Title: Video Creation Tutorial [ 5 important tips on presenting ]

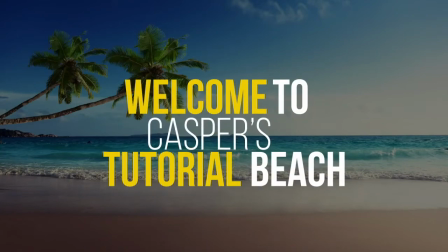[0:00]
Hey, hello everyone, and welcome to a brand new tutorial. And today is going to be a special one, and I've got a lot of tips and tricks for you here, especially tricks this time. So watch the video all the way to the end. I can promise you it will be fascinating. So what we're going to talk about today is how to get your message across and how to reach the right target audience. And to do so, I will just start with 5 topics today. And let's start with number one, which is your background. So your background is really, really important. So as you can see, my background here is quite tropical, works for my brand, of course. Well, that is also because I'm in a tropical environment. But backgrounds go way and way further. And one of the things that are really, really important that I'm going to talk about today is what people actually see in the background. And this is subliminal messaging. This is what we're talking about a lot in this video. Let me show you an important example of how the professionals do this.
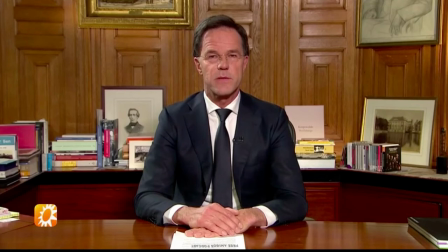[1:09]
A couple of weeks ago, the Dutch Prime Minister gave a speech, and his background was well designed, and not just a random background.
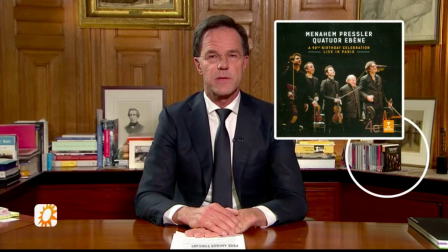[1:19]
So, if we start up on the right, we see some CDs, old-fashioned CDs. He is a pianist, he plays the piano, and this piece of music is not just a piece of music, it's really relaxing, what we need in difficult times like this.
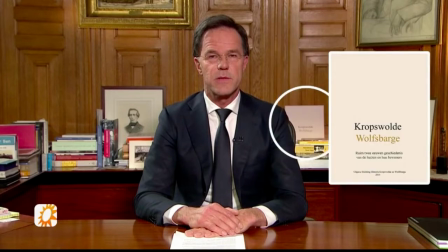[1:33]
So then there's a book that's actually given to him about his village where he grew up. And so he shows by that he sticks to his roots, basically.
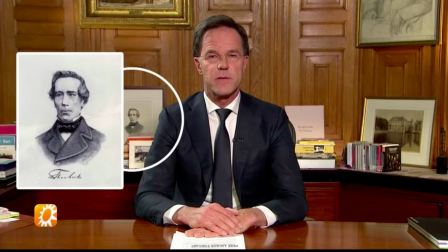[1:43]
There's a painting of Thorbecke, who was a really important man, laying down the foundations of the Dutch democracy, basically. So stick to your roots there again.
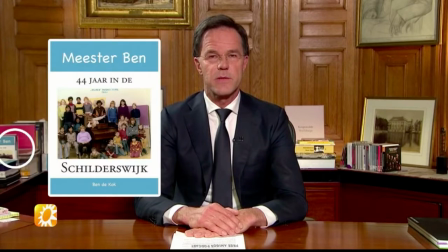[1:55]
Then the last thing, and I like that, was my favorite. It's called Master Ben, or Teacher Ben, as Rutte himself is a teacher one day a week. And so he shows that he is a responsible man, and he is a man of the people.
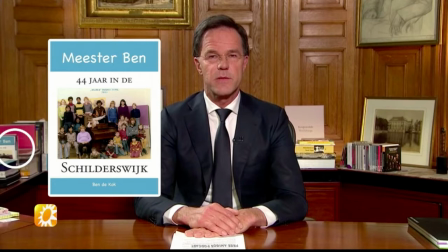[2:13]
So it's not just a fancy man sitting in a fancy office, but a man of the people. So this really helped him getting his message across. And let me show you an example on how it's staged in the background, how people try to do it, but actually do it really wrong. And that's even the biggest ones on this planet. Have a look at this.
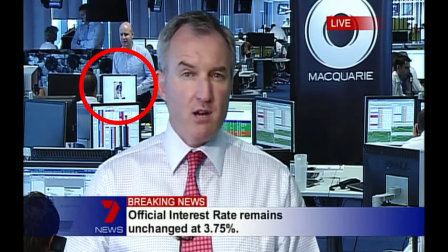[2:37] To see the effects of the last 3 rate rises that it's put in place late last year.
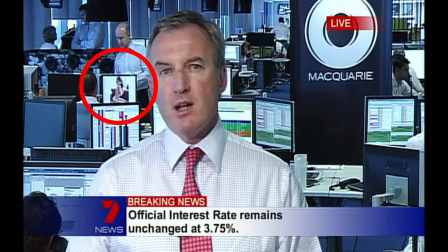[2:42] And sometimes this takes up to 6 to 9 months before they actually see that effect.
Great. So that's your basic setup. And you can actually, if you have a room that you record your videos in, just decorate it. Spend a little bit of money, spend a little bit of time on these backgrounds. You can just go to the IKEA, or you're not allowed to go outside now. Just go to the shop, get your little plants, get your pots, make it really nice. You might not see it, but everyone that sees your video for the first time will look at those backgrounds.
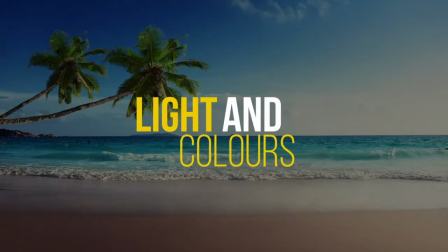[3:17]
They're really, really, really important. Second thing is light and colors, of course. So I'll show you another example. This is actually from a YouTube video that's really, really well made and really simple on how you change the colors in your video to create a nice looking image.
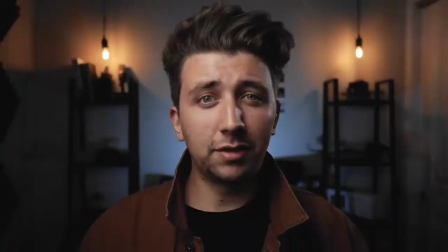[3:35] So this is basically the final shot.
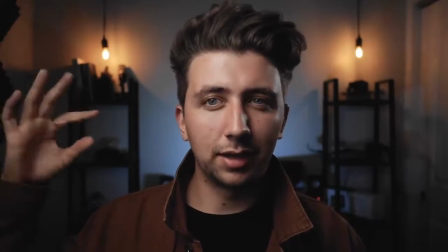[3:37] As you can see behind me, I have the little pocket light f7 creating a little bluish teal color in the back of my shot.
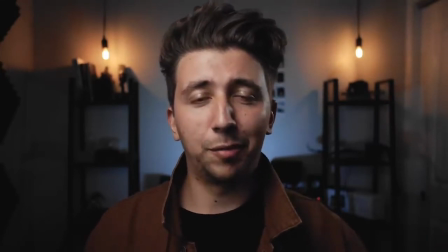[3:44] And honestly, this looks pretty good. And if you compare it with what I started out with, this is just absolutely night and day. As you can see, even with an older camera like my GH3 and a pretty cheap lens, you can still produce.
Second thing, of course, is you in the frame, your framing. Of course, I don't have to say again, keep your camera on eye level, that kind of stuff.